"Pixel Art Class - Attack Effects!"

G'day pals, welcome back to a new video. Today we're going to be covering attack effects. Now attack effects are a topic that I have covered in some detail in previous videos, but never done like a full proper tutorial on them and on the kind of principles of them. There is some overlap in things like particle effects, but hopefully you'll be able to enjoy this like more compact reference. So without further ado, let's get into it.
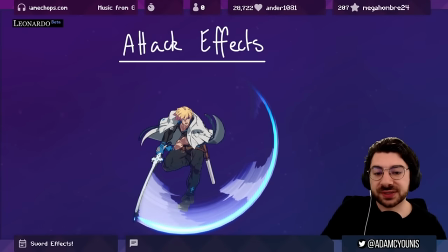35s
So, attack effects, or in this case, sword effects, as that's what we're going to be focusing on in this video. Sword effects are a good reference because they contain a lot of the elements you'll find in different kinds of attacks. So hopefully, even if you're doing like a gun or a hammer or something else, you'll still find what you're looking for in this video. So what are attack effects?
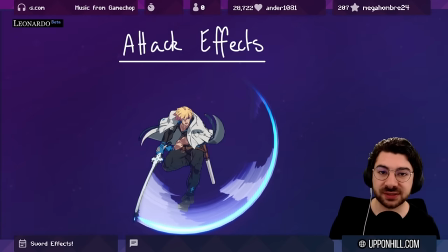55s
Attack effects are a subcategory of VFX, or visual effects, that are designed to communicate motion, and particularly impact. So we're talking about the transfer of energy and how we communicate the nature of what it is that's being transferred
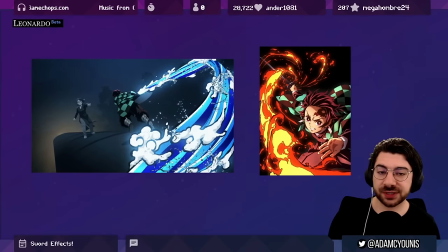71s
to the viewer. Now, across different industries, including anime, film, sports even, we talk about the components of the animations that require these kinds of effects similarly.
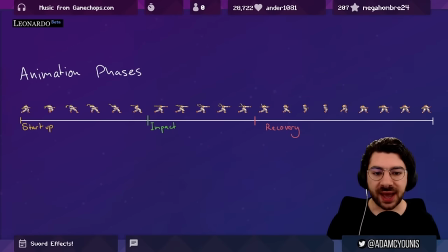85s
We talk about things like wind-up or start-up, active or impact frames, and recovery frames or follow-through. In a lot of these different industries, in combat sports, in like golf or bat sports where you're swinging something,
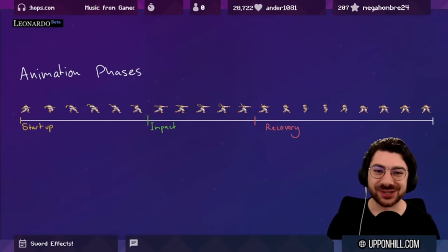101s
and in of course animation, anime, film, video games, these are common kind of like areas or domains that overlap in this way. And whenever there's a kind of entertainment aspect to this, and we have a chance to add some effects on there to make it more juicy,
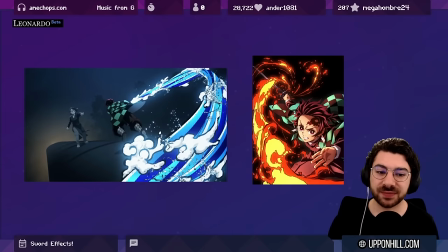117s
this is where we see effects showing up. This is a really deep topic, and it's one that is explored in a lot of depth in film and video games. There are people whose entire jobs are just to design and implement these kinds of effects. And it's something that I see explored really awesomely in anime,
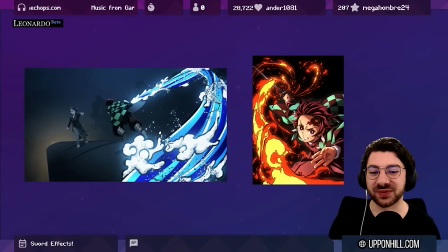137s
particularly Demon Slayer here, I think has a really, really awesome way of communicating the flow of energy and really going beyond just communicating energy, but also communicating the material or elemental kind of style and source of that energy.
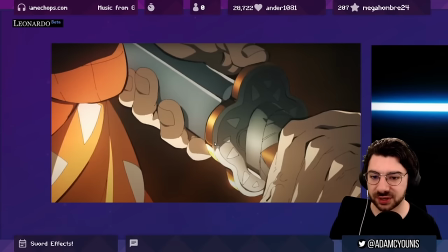155s
Things like framing are obviously not something that you would necessarily see in most video games, particularly pixel art games, but it's worth going through very quickly the kinds of visual tools that are used here. So here we have like an anticipation frame. We're seeing something that will tell us where this is about to go, right?
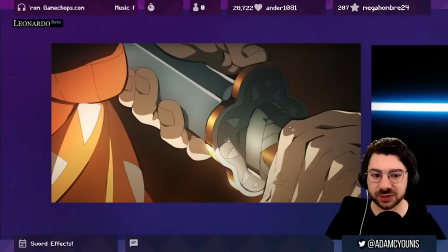174s
The sword is being unsheathed.
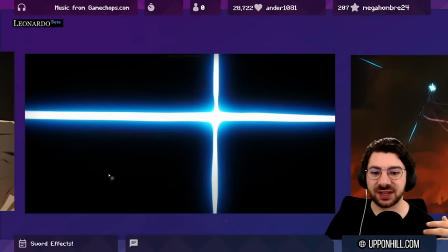177s
Here we've got like an instant kind of flashes and a thunder-based attack, and so this is supposed to happen very quickly.
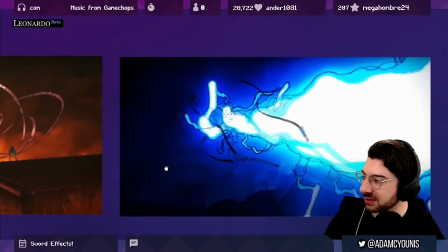185s
We're getting a shot here of that flash from a distance. This is like the smear, this is the impact frame.
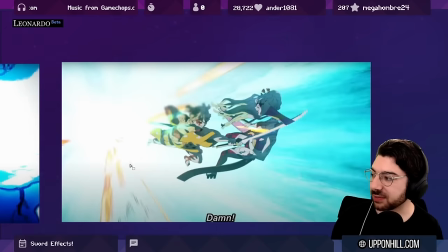194s
And then we're seeing like the results of the impact, right? This is kind of like the follow-through. And so no matter from which industry or discipline you approach this process, the core foundations of visual communication are the same.
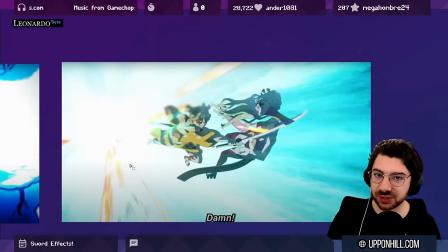209s
This idea of communicating anticipation to the viewer, giving them something to hold their breath over, and then communicating the motion, so actually having the action take place, right? And then providing more context around weight in the end frames.
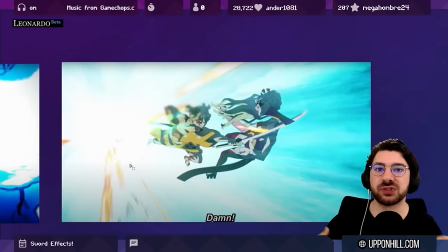227s
Okay, so what was the result of all of that motion that we just saw?
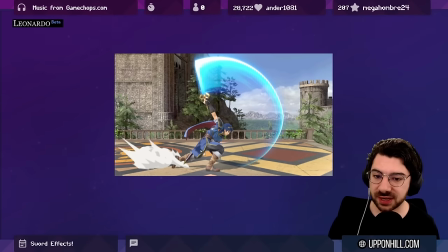231s
Now, I want to pull this down into a more video game context, and one of my favorite video games for its effects is Super Smash Bros. So here we're looking at Marth, and he's doing a really great sort of crescent slash here. So when we talk about effects, what are we actually referring to?
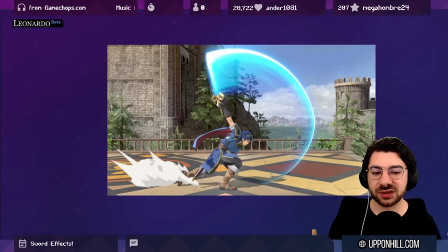245s
Here, it's everything that's not the player model.